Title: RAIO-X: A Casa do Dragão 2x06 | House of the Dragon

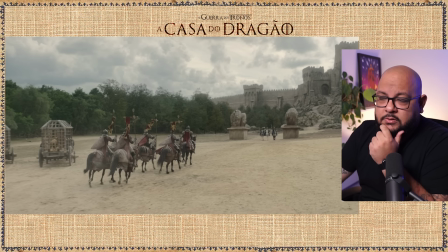4:04 Mas eu abordei isso em detalhes, explicando as relações dos Lannisters com os Leões. Mas isso me surpreendeu deles levarem os Leões para o campo de batalha. Será que é para intimidar e tudo?
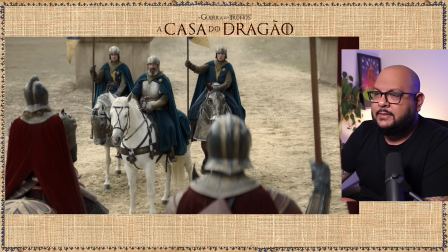4:16 Veremos. E aqui eles são recebidos pelos Leffords. Uma coisa que eu gosto aqui nessa justa posição que é feita é como eles estão mais altos. A câmera se alinha de tal maneira que coloca os Lannisters em um status de poder.
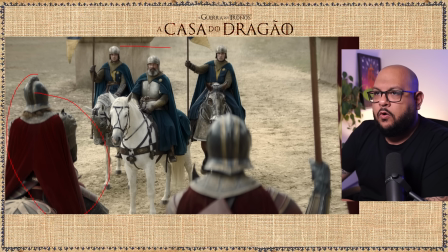4:31 Então os Lannisters sempre estão maiores ou mais altos do que eles aqui no plano. Eles colocam aqui no primeiro plano e aí resolvem isso. Por quê? Porque essa daqui é uma casa vassala. É uma casa que inclusive extrai ouro para os diletos Lannisters, ou não tão diletos assim.
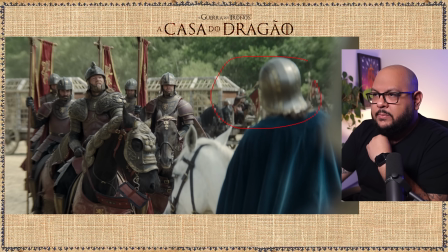4:48 A mesma coisa vai ficar aqui. Quando a câmera muda, colocando eles em primeiro plano agora, a câmera baixa o eixo. E aí como ela desce aqui o eixo, são os Lannisters que ficam acima dos seus vassalos. e ele trata o Lefford com um desdém absurdo,
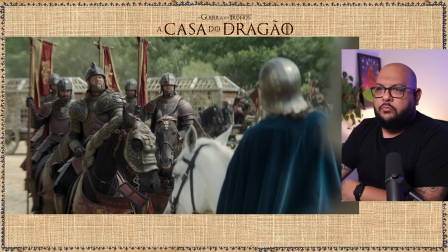5:05 e outra coisa, um ponto da atuação é sempre esse pescoço, queixo, sempre o queixo levantado, então pra mostrar essa vaidade dos Lannisters,
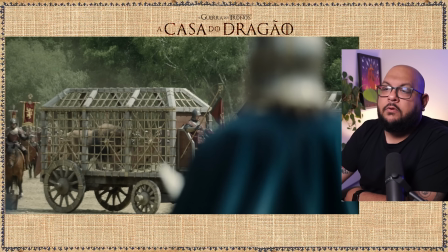5:19 o ouro sempre presente, o dourado sempre presente. Tá aqui o leão, ou seja, tudo torcedor do fortaleza. Não?
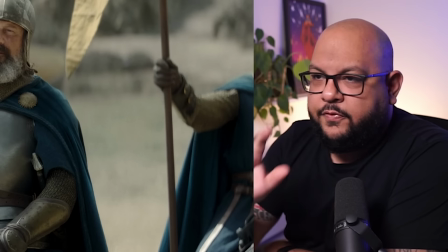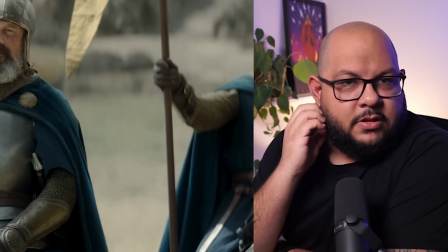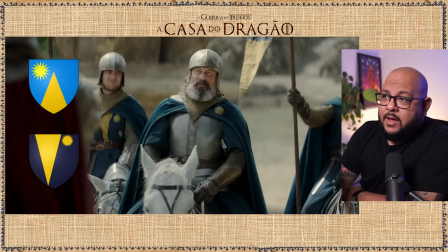o sol aqui. Ó, que legal, cara. Aí já já eu vou dizer porque que tem essa heráldica aqui também, tá?
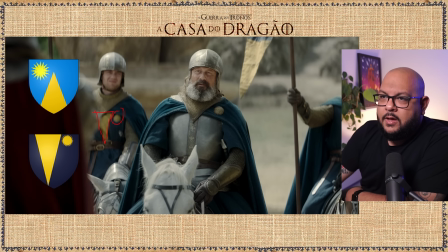6:01 Aqui o sol, triangulino na roupa, mas até a cota de malha deles, né? Que é uma cota de malha que tá passando aqui, é no triangulim, cara. Esse triângulozinho aqui. Falei em detalhes sobre a heráldica deles. São duas heráldicas que tem. A heráldica mais antiga, essa daqui, e essa daqui a mais nova, tá?
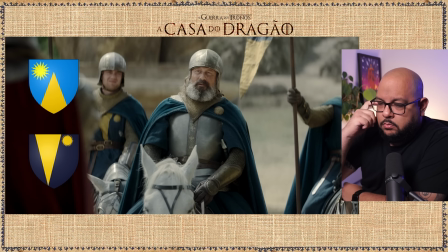6:19 Eles foram na mais nova, que é a pirâmide invertida. De fato, no mundo de Gelo e Fogo, o livro que tá bem ali, é a pirâmide invertida mesmo que eles falam, certo? Então, a heráldica, o brasão de armas correto é esse. E isso acontece porque essa família, como eu disse, extraiouro, ó aqui a banderola também,
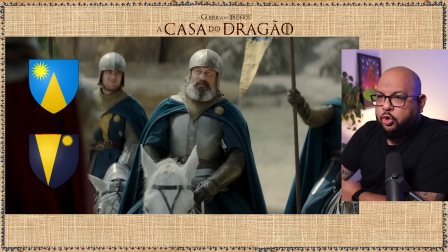6:39 extraiouro, então eles meio que estão no topo da cadeia, mas esse topo, por isso que o triângulo é invertido, mas esse topo da cadeia, onde eles cristão não necessariamente é quem recebe todo o ouro, eles se colocam como a pirâmide invertida.
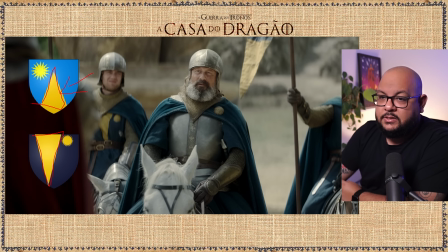6:55 Por isso que essa não faz tanto sentido, porque essa daqui seria do ponto de vista dos Lannisters. Por mais que eles tenham todo esse ouro, eles passam lá para os Lannisters. Então fica aqui esse detalhe maravilhoso do solzinho, do triângulo, compondo a heráldica deles.
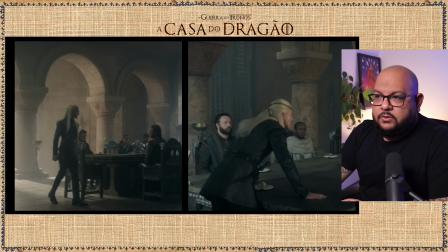7:10 Quero falar sobre alturas e quero falar sobre a dominância do Aemond, o Aemond está muito dominante nesse episódio, tá muito como é que eu posso dizer, muito incisivo mais do que ele já é. Tá mandando e desmandando, trocando em outras palavras. Então aqui a gente o vê sempre de cima pra baixo pro conselho, já falei bastante sobre isso,
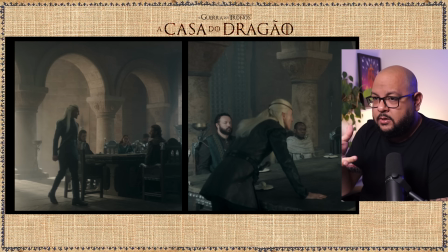7:29 mas essa é uma retórica desse diretor e daqui a pouco eu vou dizer outra que ele usa bastante pra compor as suas cenas, tá? Então ele tá sempre aqui, o conselho tá sempre tendo que olhar pra cima, você pode perceber bem, mas não é isso que eu quero me apegar.
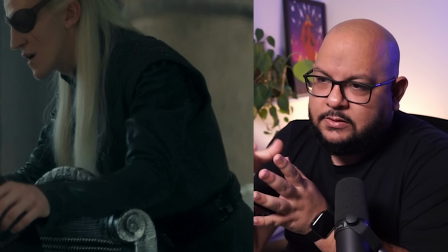7:43 É como ele se coloca, diante dos seus aliados, seus conselheiros, sempre opressor.
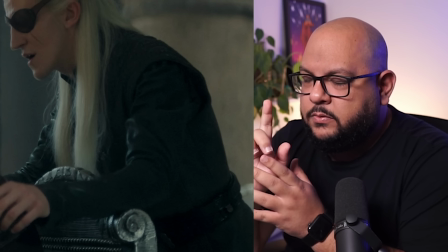7:50 Ele sempre se coloca. Não tem uma cena. A não ser uma, que eu vou mostrar aqui, que o Eamond não está opressor diante daqueles dali.
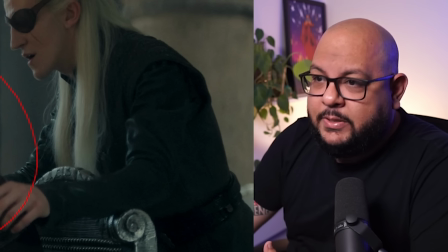7:59 As pessoas mal conseguem respirar com a presença desse cidadão aqui.
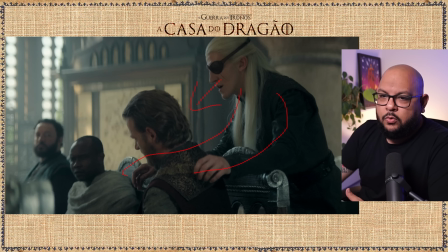8:03 As mãos dele aqui, envolvendo o Lannister, envolvendo o Thailand.
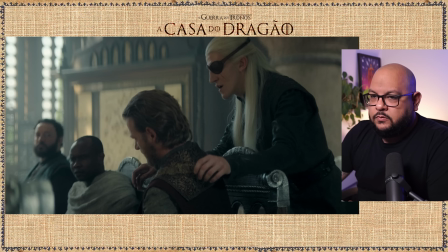8:09 Eamond chateado ali com a situação que está ocorrendo com relação aos pedidos do seu irmão Jason para ele ir voando para Harrenhal. Não é seu irmão que manda, ele fica chateadíssimo com a situação. Mas enfim, então é só para mostrar aqui a dominância dele, colocada sempre nos seus braços.
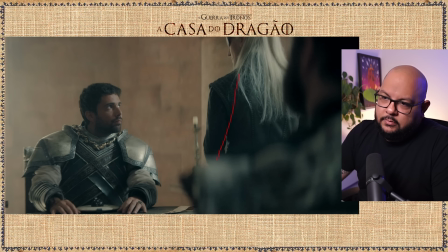8:26 Nossa, PH! Mas isso aqui é coincidência. É sim. Olha como é que ele senta na frente do Christian Cole, sempre de cima para baixo, sempre com o ego hipersustentado nessa figura de poder que ele está passando aqui. E realmente ele tem o grande poder ali por conta de Veigar.
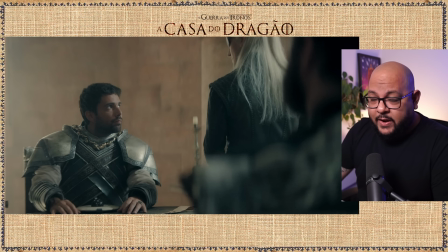8:44 A gente vê os homens dos Lannisters com medo de Veigar, ou melhor, com medo de Caraxas, né? E só querendo agir a partir de Veigar. E o Christian Cole já foi estabelecido no episódio passado esse medo dele, né?
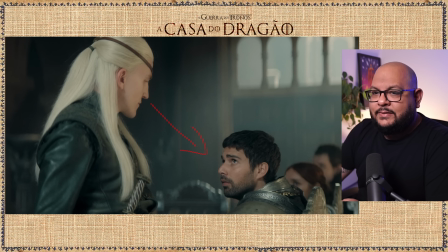8:55 Então na cena seguinte fica mais evidente ainda. Cenas atrás, e eu vou voltar com esse ponto, cenas atrás, cenas não, desculpa, episódios atrás, mas eu mostrei como o pontiagudo Eymond influencia no plano e aqui acho que é um bom exemplo disso e mais à frente vai ter outro exemplo disso.
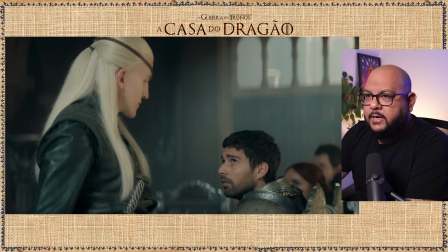9:16 Aqui eu quero mostrar a outra retórica do episódio. Ele não corta muito como nos episódios passados, ele não deixa a câmera estática, ele fica muito com essa câmera elíptica. Então ela fica fazendo uma elipse ao redor dos personagens, nesse caso aqui ao redor da mesa.
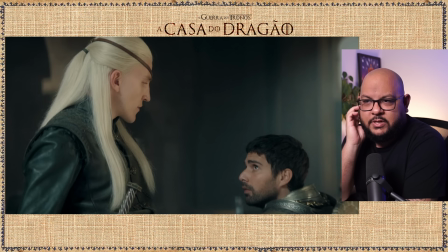9:33 Isso aí a gente viu muito em succession, muito em succession. A gente não vê tanto aqui em Caso do Dragão, percebe?
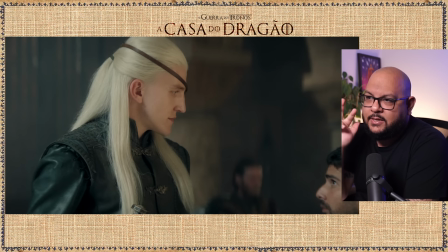9:40 O fundo se mexendo aqui, porque eu não posso mostrar a cena em si, né? Mas, ó, essa câmera tá sempre girando. Tem gente que gosta, é meio Batman ali, meio Christopher Nolan também, né? Eu não curto tanto, mas aí é bobagem, detalhe.
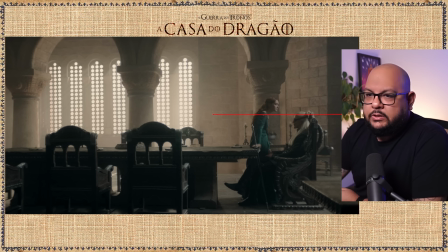9:53 Aqui, ele se põe abaixo aqui da linha da mãe, né? O plano coloca ele. Eu gosto como tem aqui uma intimidade sendo causada aqui. E eu realmente pensei que ia ser uma cena mais íntima do ponto de vista benéfico pra Alicent. Assim que definir a cena desse jeito, então ele se põe nesse plano no cantinho
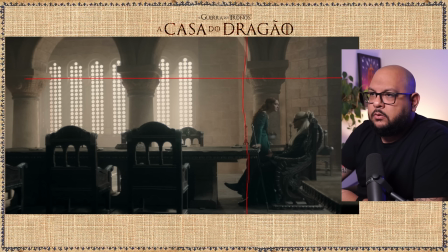10:12 literalmente chamando-a de cantinho então o plano tá todo aqui então se a gente fizer aqui os terços o plano tá acontecendo só num quadradinho do terço praticamente e todo o resto tá vazio. E nisso o diretor trabalha intimidades muito bem a gente vai ver no outro ponto também.
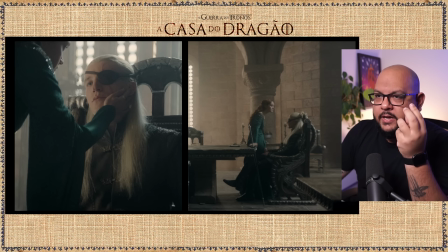10:26 Aí quando ela coloca a mão, eu disse, vai ganhar dele, vai ganhar ele no caso Só que ela fez isso pra ferir, pode perceber, porque ela colocou na cicatriz, pra que ele sinta essa questão que ele tá trazendo, pra que ele sinta a questão que ele tá trazendo dela e ele a dispensa.
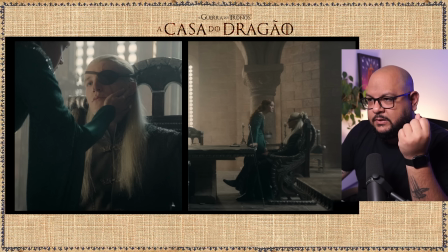10:42 Ou seja, por mais que ele esteja num plano aqui abaixo da mãe, digamos assim, só faz isso quando tá no íntimo, esse é um ponto. E o outro ponto é que ele ainda se mantém nessa postura muito fria, com essa perninha cruzada de que não está preocupado com a situação.
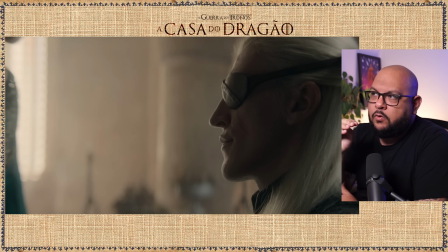10:59 Mas antes dela sair, ele anuncia e depois pega o beco, a gente só vê a cena do tapa-olho. A gente só vê a cena a partir do tapa-olho, melhor dizendo. Então a gente não vê o olho do rapaz. Esse rapaz super agudo, a gente não vê o olho. A gente vê apenas um lado dele, que é esse lado vingativo.
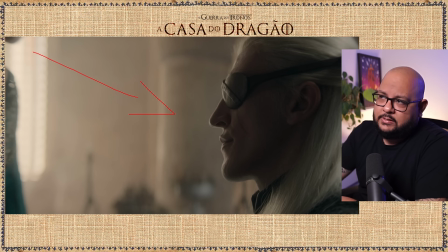11:17 Ou seja, quando a mãe pergunta, sua vingança não foi o suficiente, ele não responde. Mas a câmera, o plano responde, que diz, não, não valeu a pena ainda. não é o suficiente. Por quê? Porque eu tô mostrando pra ti o lado bizarro dele, o lado traumático dele, traumático e traumatizado dele.
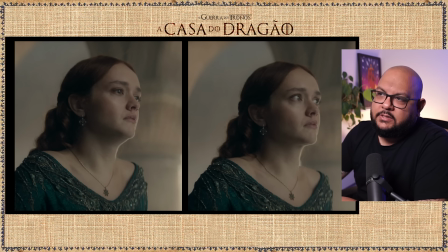11:37 Entendeu? Tô chorando. É isso que ele faz. Aí seguindo, a Alicent, ela não chora na frente de ninguém, enquanto tá sozinha ela desaba. Esse episódio e vai ficar mais claro depois a Alicent, ela tá bem mais não vou dizer carinhosa, mas tá bem mais solta, de certa maneira, né?
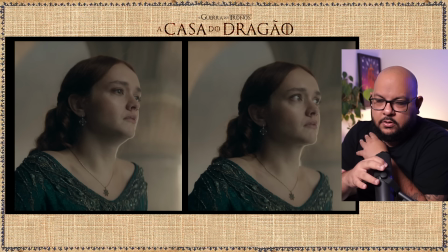11:54 Ela tanto chora nessa cena quanto noutra cena, quando for falar do seu filho Ela vai dar uma fraquejada também, o Daron.
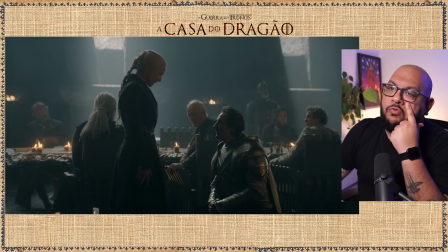12:01 Bom, construção dessa cena muito boa, porque a Rhaenyra vai pedir algo muito importante aqui pro Sir Darkling, o Sir Stefan Darkling.
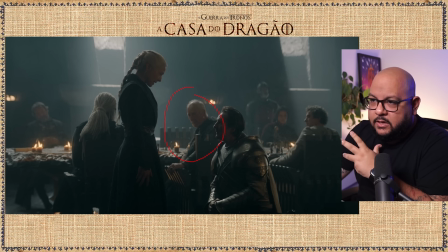12:10 Tá todo mundo muito curioso e tal, esse daqui é o mais interessado, depois vai levar um tapa por isso.